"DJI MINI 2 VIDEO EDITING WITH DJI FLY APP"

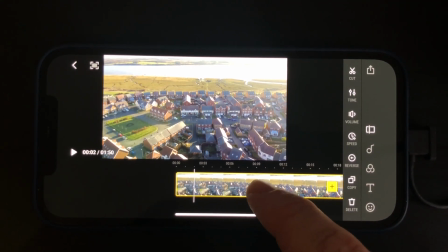[4:05]
So I'm just going to use my finger and scrub over that image until I find the starting point, which I feel is the best.
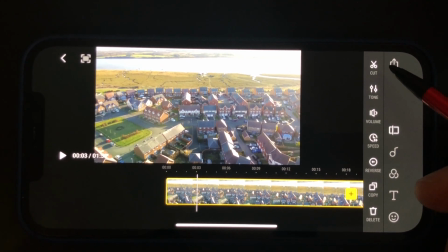[4:11]
So I like that part here. So I'm going to click cut in that top right hand corner.
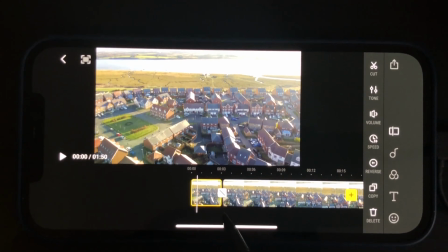[4:16]
By clicking cut, it puts a cut in that large clip and it's now split it into two sections.
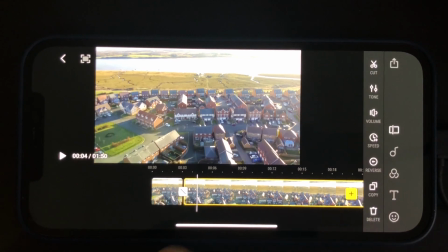[4:22]
So what I'm going to do now is I'm going to go through some of these clips and look at in and out points, which is the starting points of the clip and also the end points of the clip,
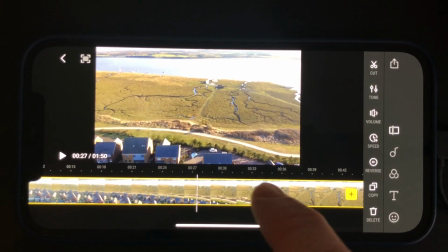[4:31]
and then cut out any actual parts which I don't want.
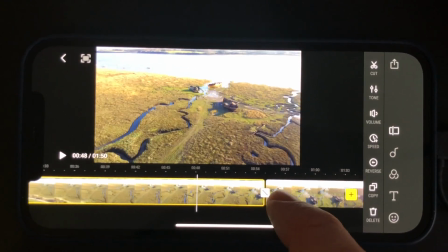[4:34]
So as I'm flying towards these boats here, you'll see at the actual boats area, I want it to end before I get there.
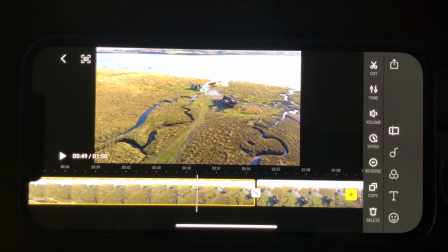[4:41]
So again, this part here, I just highlight over it, click cut, and that is now split.
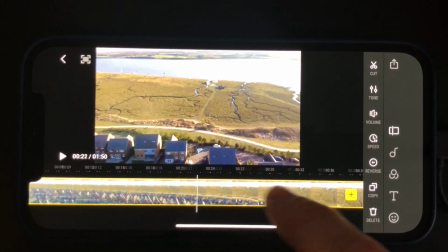[4:46]
So I can either delete that or I can just leave it in case I want to come back to it.
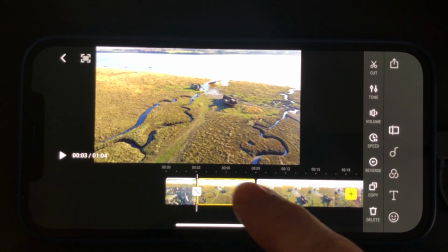[4:50]
That one clip is now split, so I can click delete, and that will delete that whole part of the middle clip portion.
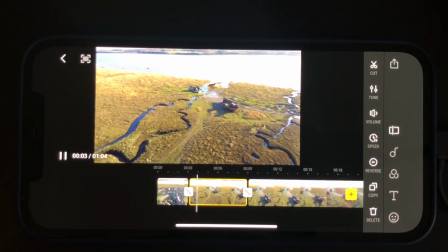[4:57]
So now you can see I'm flying over the houses. I've gone straight now and transformed to the boats.
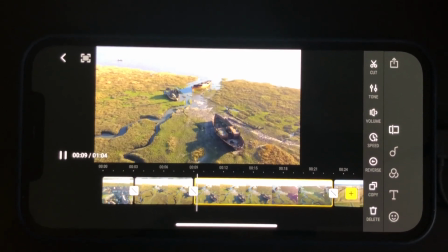[5:02]
And then when I'm at the boats, it's then going to cut again. And then it's really slow static shot. So that's not the best, is it? So it's actually not moving yet, and now it's moving.
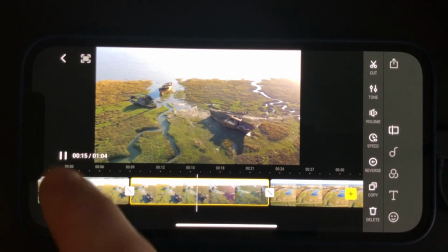[5:12]
So what I want to do is I want to cut it so it actually starts that clip once there's actually some motion.
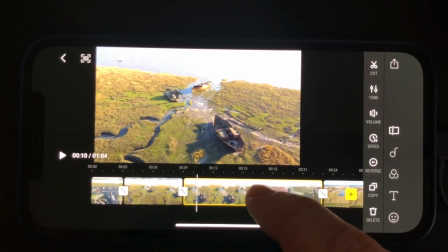[5:18]
So I find the part where the drone is starting to move. So again, by scrubbing with your finger, find that point there.
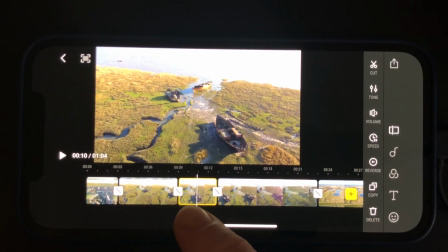[5:25]
We just click cut, and that first part, which we don't want, we just click delete, and that's now gone.
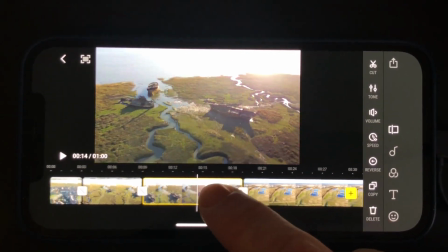[5:31]
So when it actually goes onto the next clip, it will be motion. You don't want anything static unless it's a really decent shot.
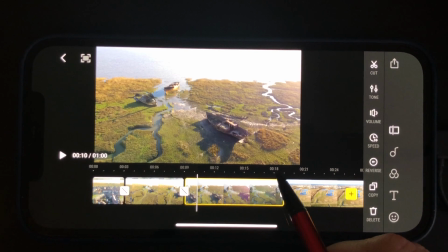[5:38]
You want to always have some kind of motion in that clip. So again, I'm now looking onto the next one,
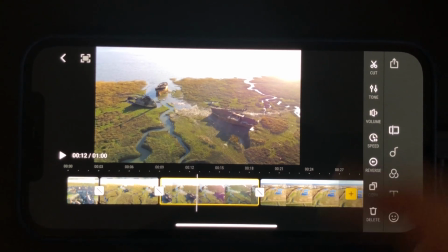[5:44]
and I'm just going to work my way through and find the best ways and cutting out stuff I don't like and keeping other bits that I do,
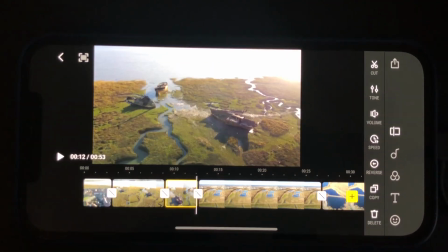[5:51]
and just by trying to make this footage the best I can.
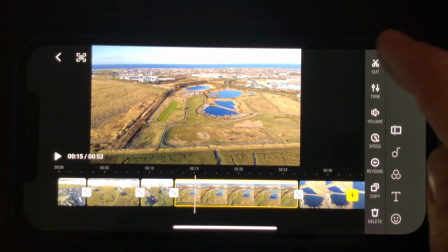[5:54]
If you want to download about 5 or 6 clips of your own and then edit along with me just by pausing and keep watching back this video,
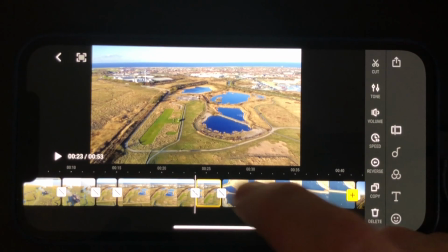[6:01]
then you can actually learn something if you've never tried this editor before. So again,
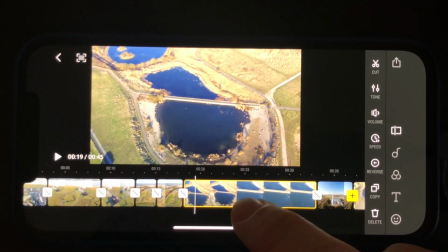[6:04]
I'm just going through different clips and just scrubbing through and seeing if there's any part of the clips where I can actually get rid of any maybe unstable footage,
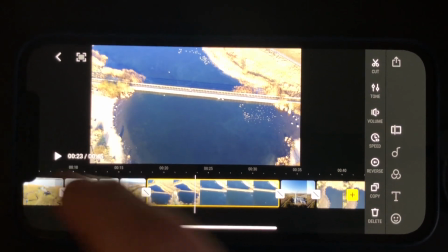[6:13]
if there's any really jerky joystick movements. You just want to try and cut out all that and just keep it so it's actually flowing really nicely.
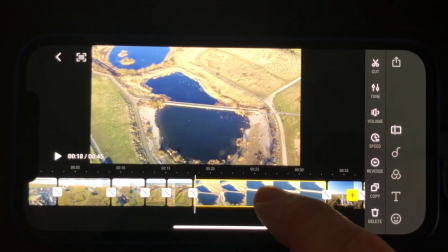[6:21]
The point of having the gimbal is it keeps all the footage stable and smooth,
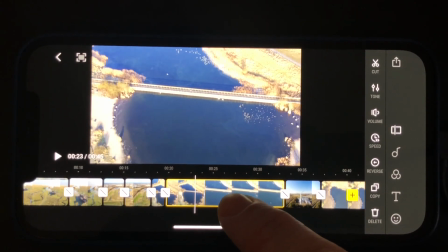[6:25]
but if you push the gimbal to the left or to the right hand side, and it'll just, you'll see all that on the image,
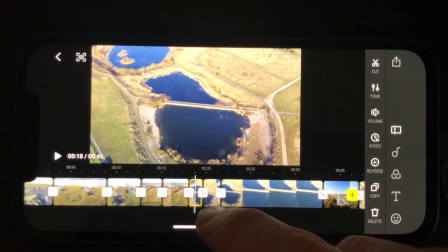[6:30]
it doesn't look good. So if you're flying to a location, you could maybe cut that stuff out, and then like I'm over this bridge here, just in cutting out bits here.
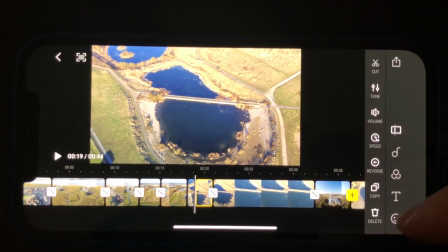[6:38]
So I've got a wide shot, and I've also got a zoomed shot using the 2x zoom on the DJI Mini.
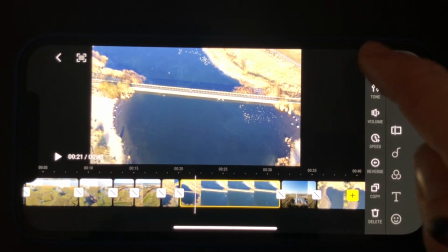[6:43]
So I'm just cutting the bits out so it actually goes from wide, and then it goes straight into that zoomed shot just by cutting out everything that was in between it.
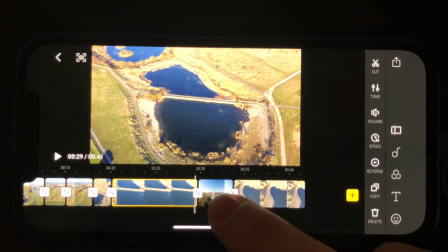[6:52]
So that was probably a 20 second image, and it now looks like a 5 or 6 second image just by cutting out all the stuff I don't want.
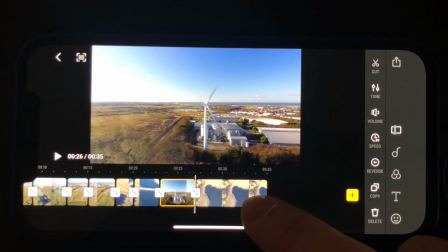[7:00]
So it's just playing around with it to your own taste. Obviously use your own images, so it's not going to be identical to this, but this just gives you a flavor of what to do.
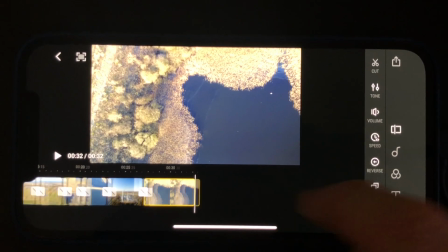[7:07]
And you can just cut out parts like this bit here, I want it to end, that end shot is a bit too long, and then you can just look back at what you've done.
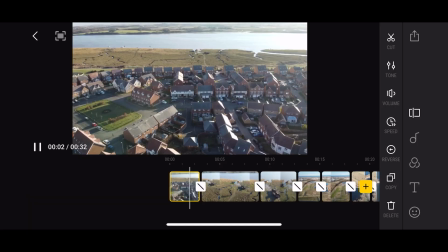[7:16]
And then just pressing that play button again in the left hand corner.
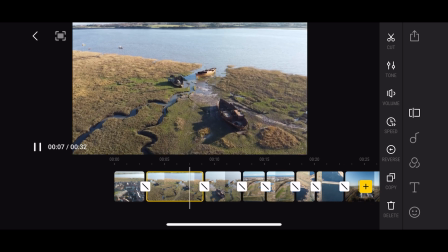[7:19]
And already, just by doing those cuts in the edit, we've already got a better and more fluid video just by doing those simple cuts.
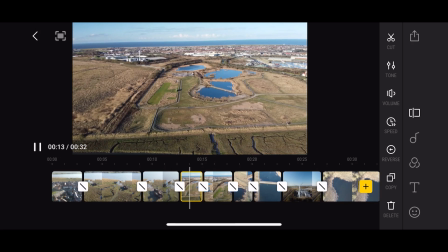[7:27]
But now what we're going to do is move on to some more advanced techniques I'll show you in the next part.
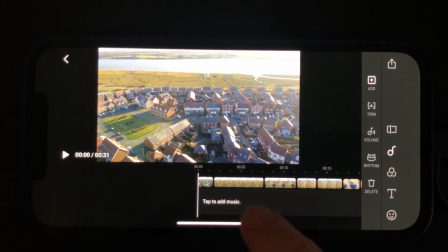[7:31]
So on the right hand side of the screen, you can see here you've got some more things. This is, you can add music to your footage, which we're going to get to.
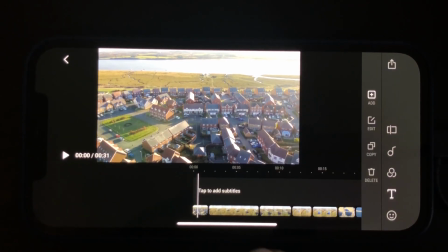[7:39]
You can also do different things like adding filters. You can add text by adding subtitles or text,
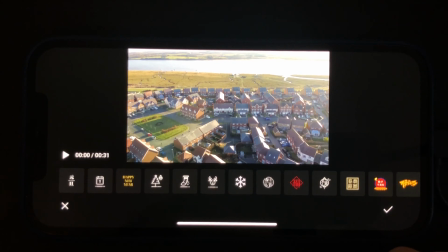[7:46]
and then you can also add some stickers by clicking on some DJI stickers that are already built in.
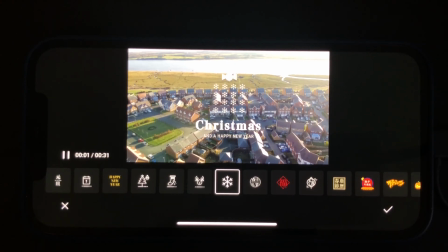[7:53]
So different themes that you can do, so you've got Christmas ones, Easter ones, some really bizarre ones.
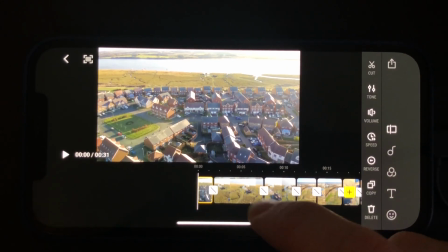[7:58]
We're not going to add any of those today. We're just going to go back to that area now, back to that playhead. But just by showing you some different things, you can actually put different colors in.
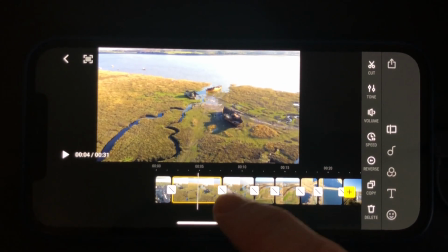[8:06]
So where are we up to with this now? So you see here now we've got these boats that I was doing.
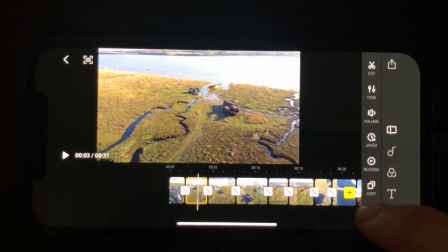[8:11]
So I've cut out a lot of the image that I didn't want. I'm just going to cut that bit out again.